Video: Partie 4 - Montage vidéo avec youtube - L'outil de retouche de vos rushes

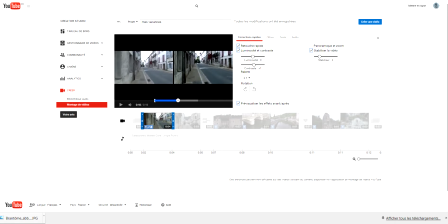Donc ça, c'est à utiliser avec beaucoup de précaution, surtout que ça a tendance à faire une légère déformation qui n'est pas toujours très agréable donc faites très attention avec ça, ça peut être pratique mais aussi un peu destructeur pour votre vidéo voilà,
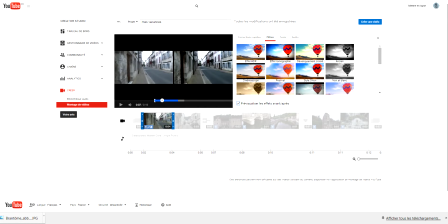ça c'était pour les corrections rapides on a une deuxième option qui est fort pratique qui s'appelle les filtres c'est des choses que vous connaissez sûrement si vous avez des appareils mobiles qui permettent de faire de la vidéo ou de la photo souvent maintenant c'est des choses que l'on
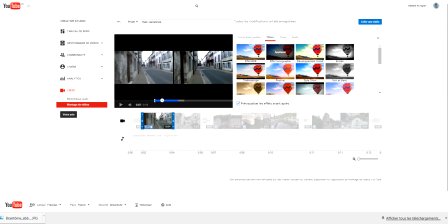a dans les logiciels qui sont directement installés sur les appareils photo, ça permet tout simplement de présélectionner une colorimétrie avec des choix. Attention, ces choix s'additionnent.
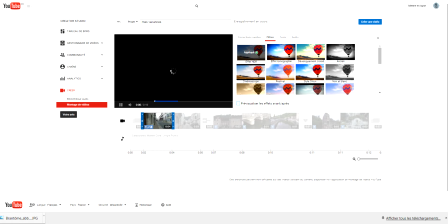Exemple, ici si je mets l'effet HDR, je vais donc virer la prévisualisation avant-après, histoire qu'on voit bien ce qui se passe.
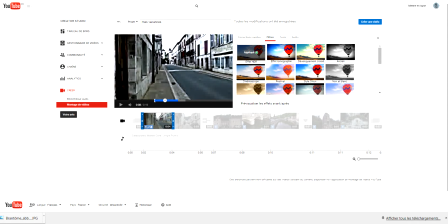donc vous voyez l'effet HDR, cette espèce de surpixelisation si je mets avec un
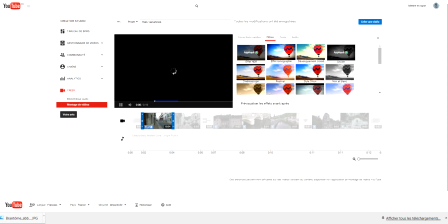noir et blanc je vais additionner HDR et noir et blanc donc il faut faire attention,
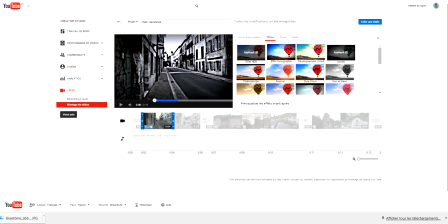ces effets s'additionnent, on peut voir ici que je suis bien en noir et blanc et en effet HDR, donc ici par exemple je vais garder
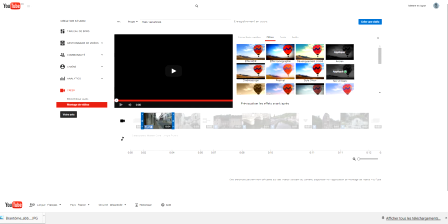l'effet ancien ou plutôt noir et blanc uniquement ça sera plus sympathique
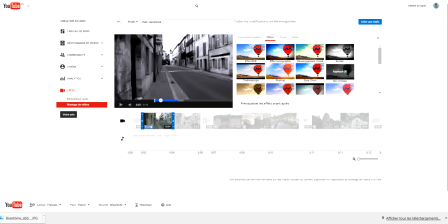voilà hop ça met un peu de temps donc là j'ai un effet noir et blanc très sympathique je peux rajouter un effet cinémascope alors ce qu'ils appellent l'effet cinémascope c'est tout simplement le fait de rajouter ici des bandes et de saturer un peu les couleurs dans les ocres ça peut être rigolo
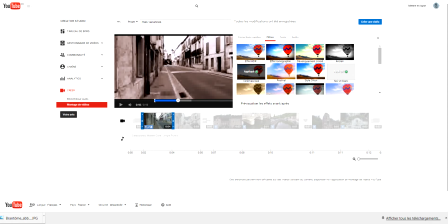l'avantage de ça en tout cas malgré tout de ces filtres c'est que ça va nous permettre d'uniformiser vraiment notre vidéo au niveau de la colorimétrie On va voir un petit peu comment après.
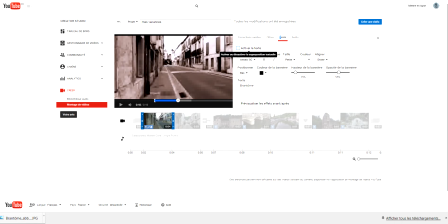Ensuite, on a l'onglet texte qui permet tout simplement de rajouter un petit texte en bas de la vidéo.
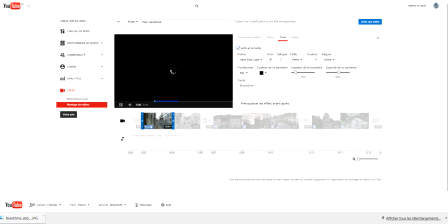Avec donc forcément une police de caractère, une taille pour la police, une couleur pour la police, un alignement gauche, c'est à gauche de la vidéo, centré, centré dans la vidéo ou à droite. je vais choisir plutôt droite,
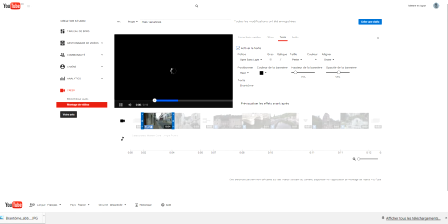une position en haut de la vidéo, donc si je mets en haut à droite, je vais avoir mon titre ici, voilà, au centre ou en bas de la vidéo, ainsi qu'une couleur de bannière,
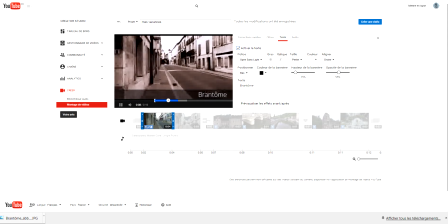alors la bannière c'est fort pratique, ça permet tout simplement ici de rajouter quelque chose qui me permet de vraiment bien détacher le titre de la vidéo, ce qui n'est pas forcément facile, puisque parfois vous avez dans une même partie de la vidéo des zones claires et des zones sombres, ce qui rendrait le titre difficilement lisible.
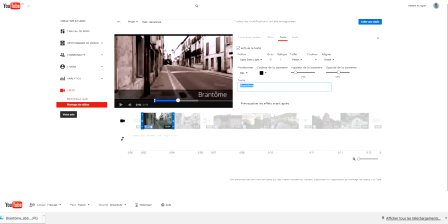Bien entendu, on a la zone texte qui nous permet de rajouter le titre. Ici, j'avais rajouté Brantome. La hauteur de la bannière, c'est-à-dire la taille de cette bannière, en pourcentage, et l'opacité, c'est-à-dire si la bannière est plus ou moins transparente.
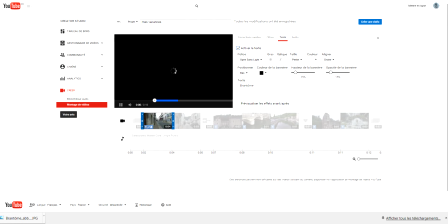Plus l'opacité est faible, plus la bannière est transparente, et plus l'opacité est forte, plus moins la bannière est transparente.
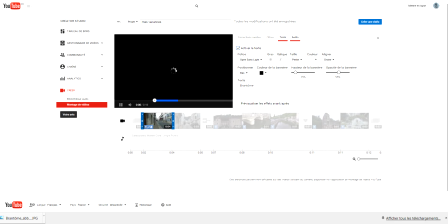Donc ça c'est pour texte qui peut être pratique pour ajouter un petit texte par-dessus la vidéo.
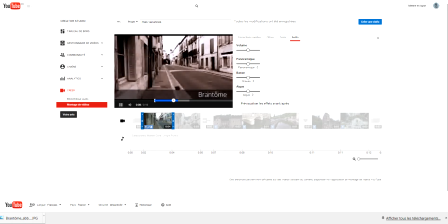Et enfin, dernière option audio, fort pratique, ici, si on entend, je ne sais pas si vous entendez, mais on entend des bruits de pas, on entend parler, etc., etc., ça parasite ma vidéo, je peux ici tout simplement contrôler le volume de mon rush,
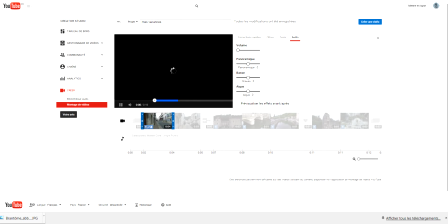ici je peux le mettre donc à zéro, ou alors mettre par exemple que le son met à gauche ou à droite,
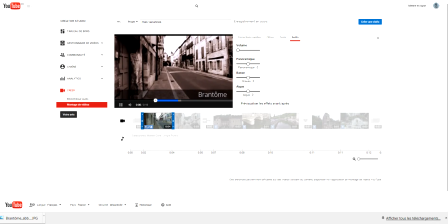des choses dans ce goût-là, qui vont me permettre tout simplement de mieux incorporer dans mon rush, dans ma vidéo et par-dessus ma musique. Alors comment uniformiser maintenant tout ça ?